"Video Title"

In my opinion, one of the big things that separates amateur productions from professional productions is how the set is decorated. We call the process of decorating the set dressing the set, because we're not always decorating it. Sometimes we're actually destroying it or cleaning it. Professional productions tend to care more about how everything, wardrobe, hair, locations, how all these things are utilized to tell the story. Nothing is an accident. The way that you dress a set goes really far in creating a mood and telling a story. Although we intentionally went for the look of a dying and primitive civilization, we still decorated the set.
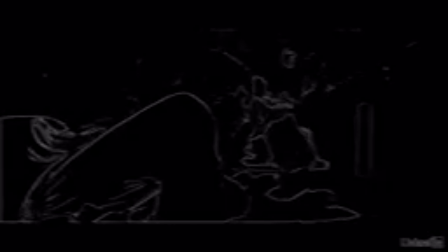0:33 On the first day, we brought a faux fur blanket from home and hung it up on the back of the wall of the hut.
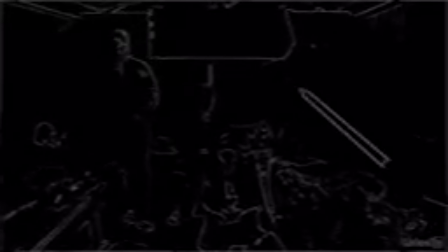0:38 It wasn't obvious, but it helped to give the hut not only a more primitive feel, but also to make the set look more lived in.
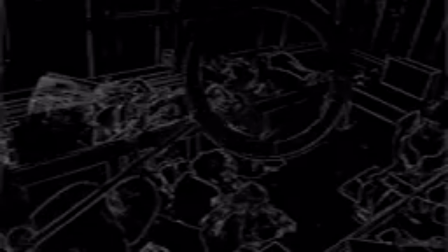0:45 It also didn't end up showing on camera, but we had blankets and pillows too. And that's really the key to good set design. You're trying to get into the heads of these characters and tell a story with the set.
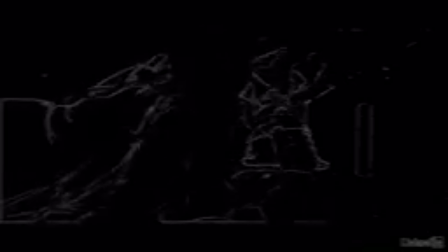0:57 Tayani and Cordelia live here, and they hide out from everyone, so it would have pillows and blankets and food and supplies and stuff. On the next day, we had the big council room scene. We looked for a location for the scene for a long time, and when we found this spot, it didn't exactly look like a council room scene.
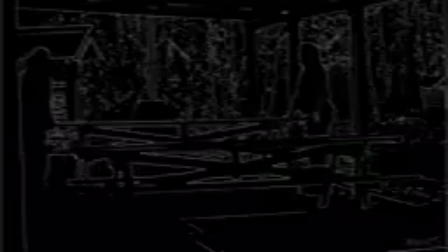1:11 But I thought that if we moved these unusually heavy benches and set up hanging fabric,
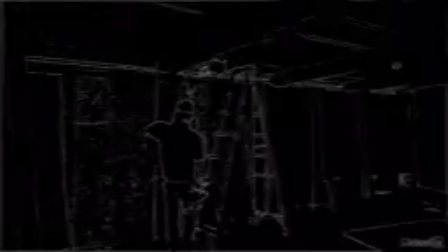1:16 we could make it feel like a portable tabernacle, similar to something that might be found in ancient biblical times or something.
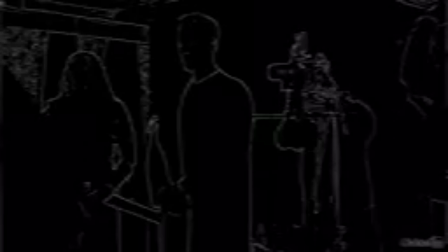1:22 Unfortunately, light showed through our burlap, which made everything feel really cheap and amateurish.
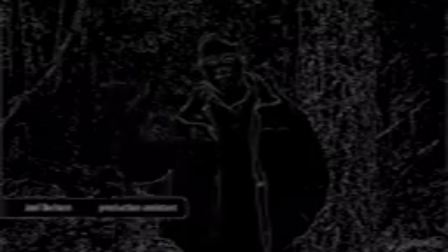1:27 So our key grip, Matt Harrison, and Joel, our PA, would set up thick black cloth or carpets or whatever we could find,
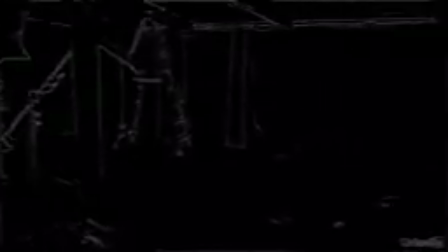1:34 and they would hang those up on C-stands behind whatever section we were shooting in front of. The assurance mural was also a part of the set dressing. I wanted it behind the trio of guys here, almost as if it was like the thing giving the council their power or their authority to speak.
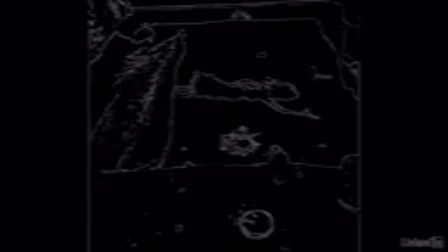1:49 To make the big mural, my wife Heather sewed together huge pieces of burlap. Then we painted the mural with black paint based on the original drawing by Brad Singley that the preacher held up.
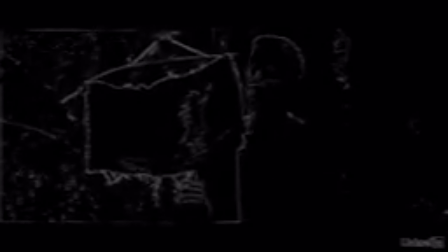1:58 Now, it's definitely obvious that Brad's talent for art is far, far superior to what we could do, but I think that's okay in this world.
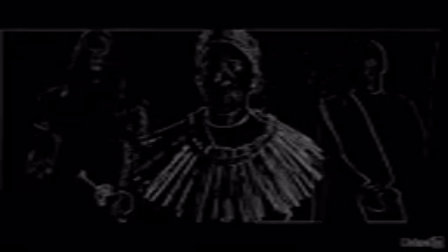2:05 Drawing the assurance is like a religious offering or practice in this culture, so they should feel kind of crude.
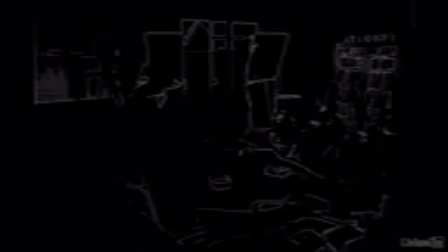2:10 I was also able to recycle that big mural when I shot the opening title sequence. I love the way that the black paint on this burlap looked up close. We'll look more at shooting the opening title sequence in the next training series on cinematography if that interests you.
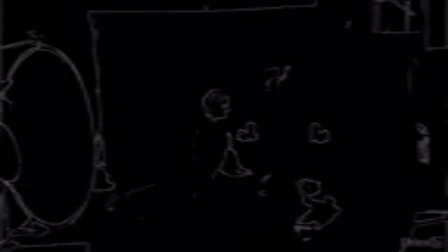2:23 We also used leftover burlap for the sixth scene that I hung up on some C-stands and backdrop stands, similar to what I've done here behind me. I painted a rough assurance on burlap with chalk so that we know this woman was a believer. We also accented the set with candles, not only so that we'd have motivation for warm light, but also so that it felt like a more somber and intimate scene.
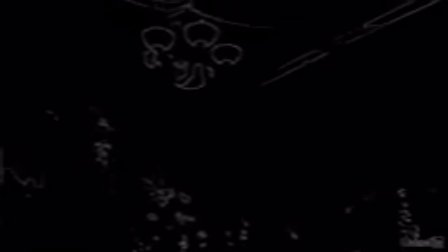2:43 For that set, we also used some leftover black net type fabric that we got at a local dollar store for Halloween, which I hung up over a black photography backdrop. Kind of like with burlap, I love that drooping, intricate texture it creates. Now, even though burlap is the absolute worst texture imaginable, we decided early on that this is just the texture that typifies this whole world. Because let's face it, you're not going to be wearing burlap if there's any other option. It feels really crude and unpolished, uncomfortable.
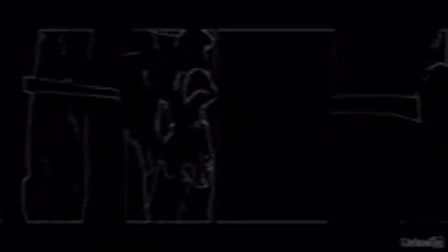3:10 It has a really interesting texture that looks a lot more rich and detailed than plain fabric.
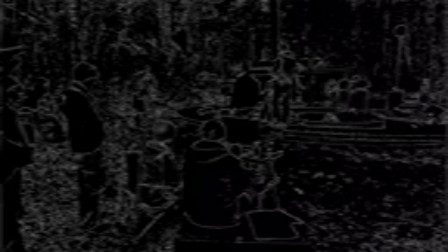3:15 On the final day of production, we didn't have too much in the way of set design, as the environment already kind of looked like we wanted it.
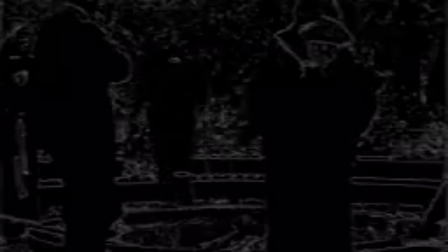3:21 But Stephen Heller is great at making fire, and there was that amazing fire pit, so I had to make a big fire, and the smoke from that added a lot to the scene. Technically, that was also dressing the set. For a pickup shot that we ended up deleting, we had to create a pile of unspeakable rotting things.
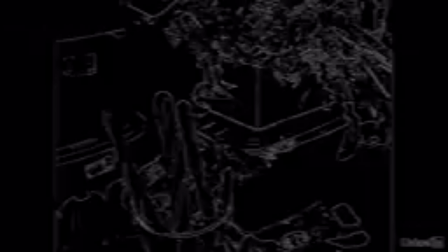3:38 In order to make this stuff moldy, we actually had loaves of bread and old flowers and fruit and stuff donated from friends and local markets. We stored all this in a corner of our garage for weeks. It was awful. But I didn't want to do like computer-generated mold or decay. I wanted the real thing. I don't know that it's super obvious just how disgusting this rotting pile actually is,
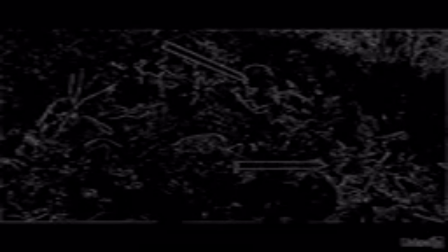3:58 so I'd probably change the set a bit more to get rid of the leaves and elements that aren't as decayed if I were to do it again. I also might have gotten more obviously rotting elements right up against the camera.